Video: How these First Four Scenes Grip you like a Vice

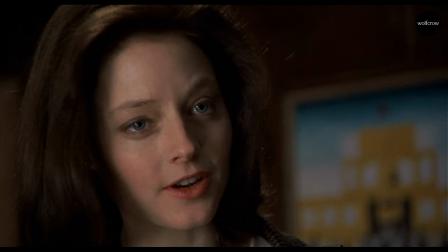And like I said at the beginning,
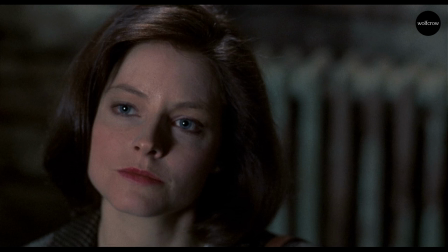most females on planet earth go through these things if not every day at least every week every month it's something that they cannot escape as long as they're males around and you don't know what intention is behind that gaze she doesn't know what those intentions are
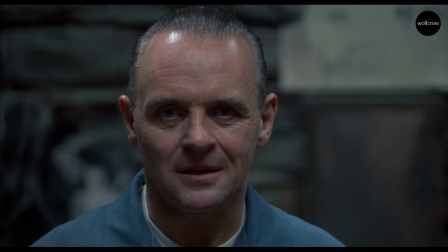so most of the interactions that she has with people have tight close-ups going back and forth when she is more comfortable when she is more powerful when we feel that she has more control
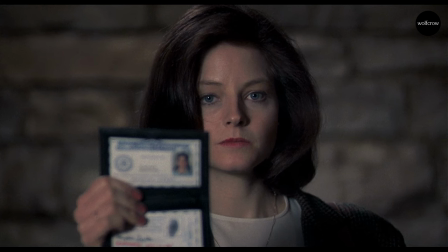over the situation we also see a close-up of her even though she's not looking straight at camera
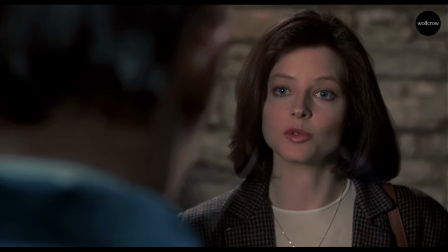when she is not in control and not feeling that powerful most of the shots also are over
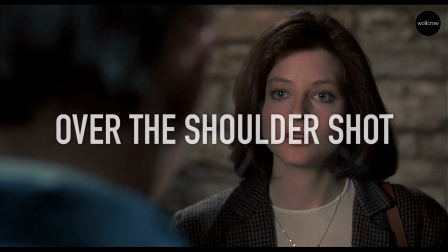the shoulder shots over the shoulder shots by design have this characteristic that they place characters
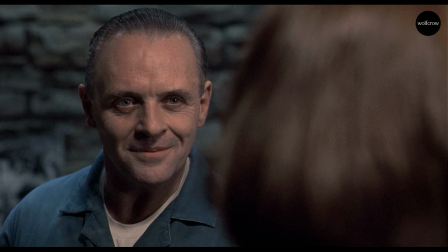antagonistic to each other it creates a sort of tension between the two characters the other person's back is in the frame, you're aware of their presence, so it becomes sort of a contest. Anything becomes sort of a contest.
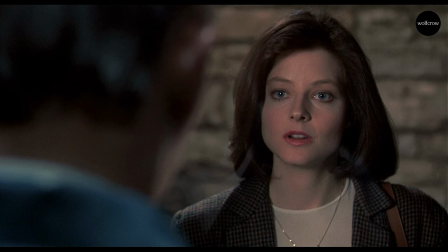But in the fourth scene, we also have different kinds of shots. I'll get into that because the fourth scene is probably the biggest and most important one in this series.
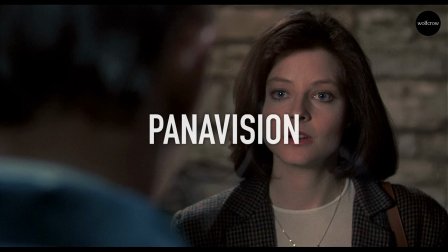The lenses used were Panavision lenses. They used a Panavision camera, film camera.
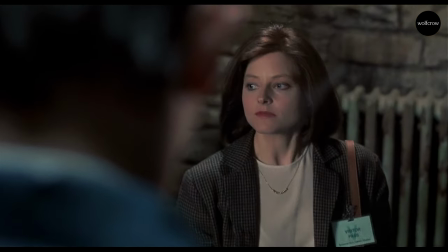It's a lot of long shots, more towards the medium and long end of the lens and less towards the extreme wide end of the lens.
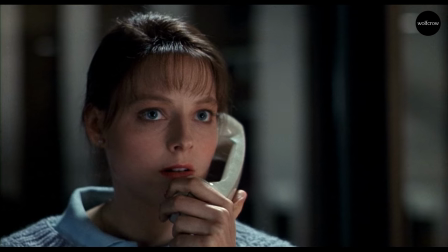It's compressed frames and compressed frames help to close down the
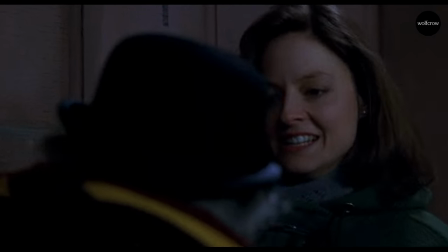space to make everything appear closer and make everything appear more claustrophobic.
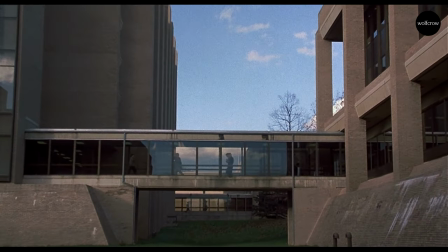There's a lot of camera movement. In the beginning there's a zoom, there's a dolly, there's steadicam and these are functional shots.
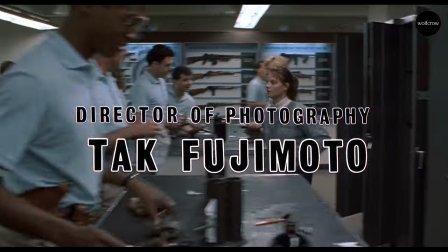They don't really add anything except add movement to the beginning to the credit sequence as she walks through the FBI training center.
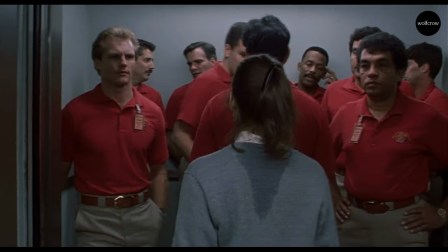So we see a lot of the location. We see what she's up against, but it gives everything an energy.
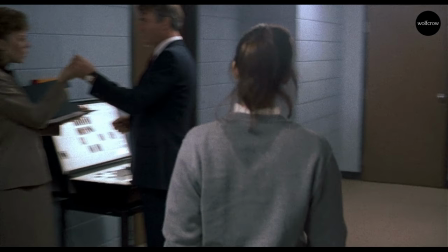We know that we're going to be watching something thrilling and energetic right from the get-go because the camera is always moving. But it's not one camera device. It's a lot of devices. There's zooms, there's dollies, there's steadicams.
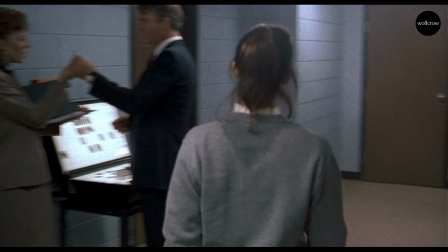Whatever works to get the shot done. What's most important is the camera is behind her a lot of the time, so we see everything from her point of view.
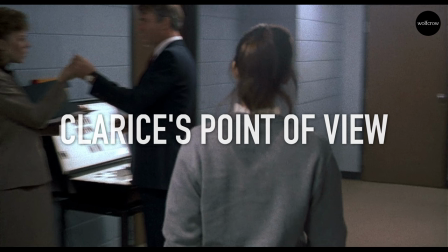Even when she is in the obstacle course, we see it from her point of view. So we want to experience what she's experiencing as a person.
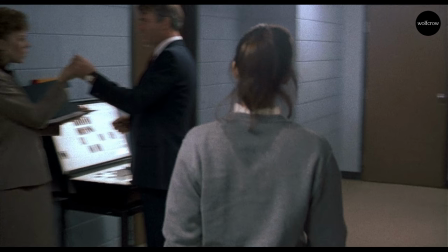We want to see what she's seeing for the very first time. And then we have reactions of her.
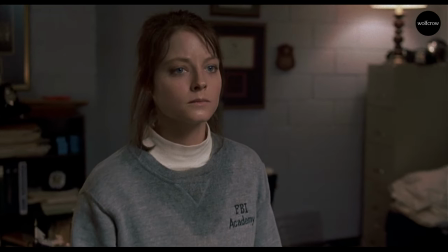So at this shot where she looks at the billboard, we dolly into her face, probably maybe a Steadicam as well.
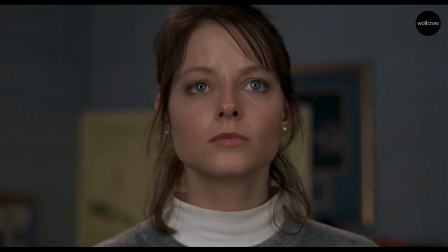We move into her face to see her reaction. And she doesn't flinch away. In fact, it holds her attention.
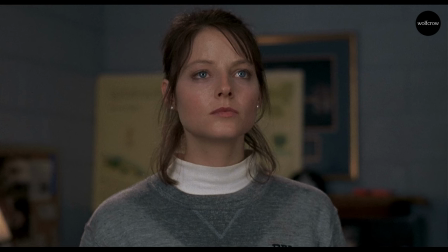She is interested. and you could say that, you know, it energizes her. She's excited, but she's thinking about it and that's what her superior sees and he's happy because he knows she's probably going to take the bait.
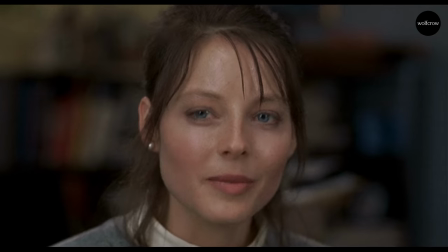And then we get into over-the-shoulder shots and close-ups. So you can see that she is in her close-up looking straight at him.
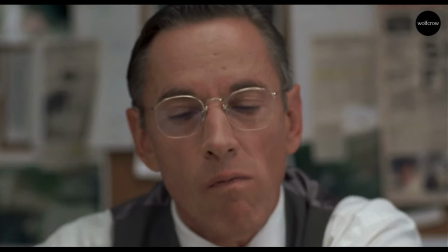So she's comfortable in this situation. He's somebody that she finds comfort with.
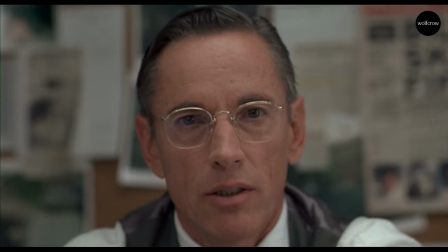Maybe he's a fellow intellectual and of course later in the film they do have scenes again and they work as a team to solve the crime.
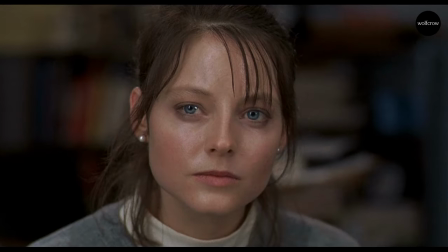So he's somebody she trusts.
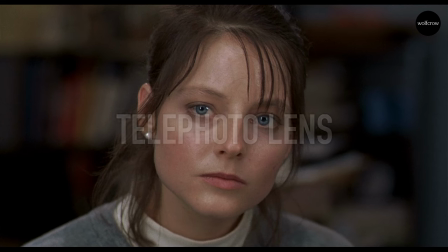Close-ups are extremely tight, long telephoto lenses, because you don't see a lot of the background as blurred and the focus is on the eyes of the characters. They're framed about dead center and the camera moves a bit to always keep them reframed in the center.
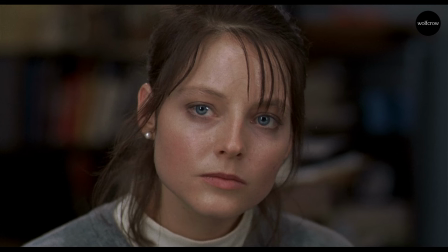It's only when the banter is over and she realizes that this might have something to do with Buffalo Bill and this might not be as important a job as she thought it was, as she hoped it would be. It goes back into over-the-shoulder shots, so she's not very happy. It becomes a sort of confrontation again.
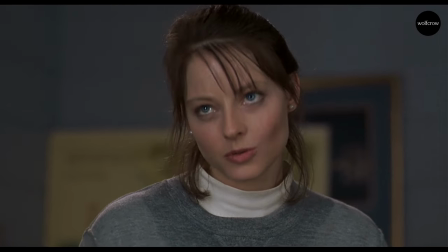She's like, you know what, you told me I have an A-, and I'm this and I'm that, but this is what you're giving me.
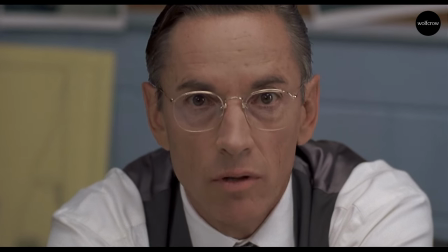Why don't you give me something better to do? And that's the subtext of why the camera shots change from these tight close-ups involving both of them,
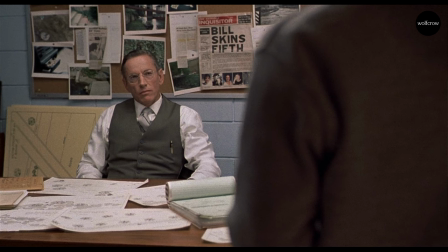and we pull back again and show that there is space between them. He is her boss.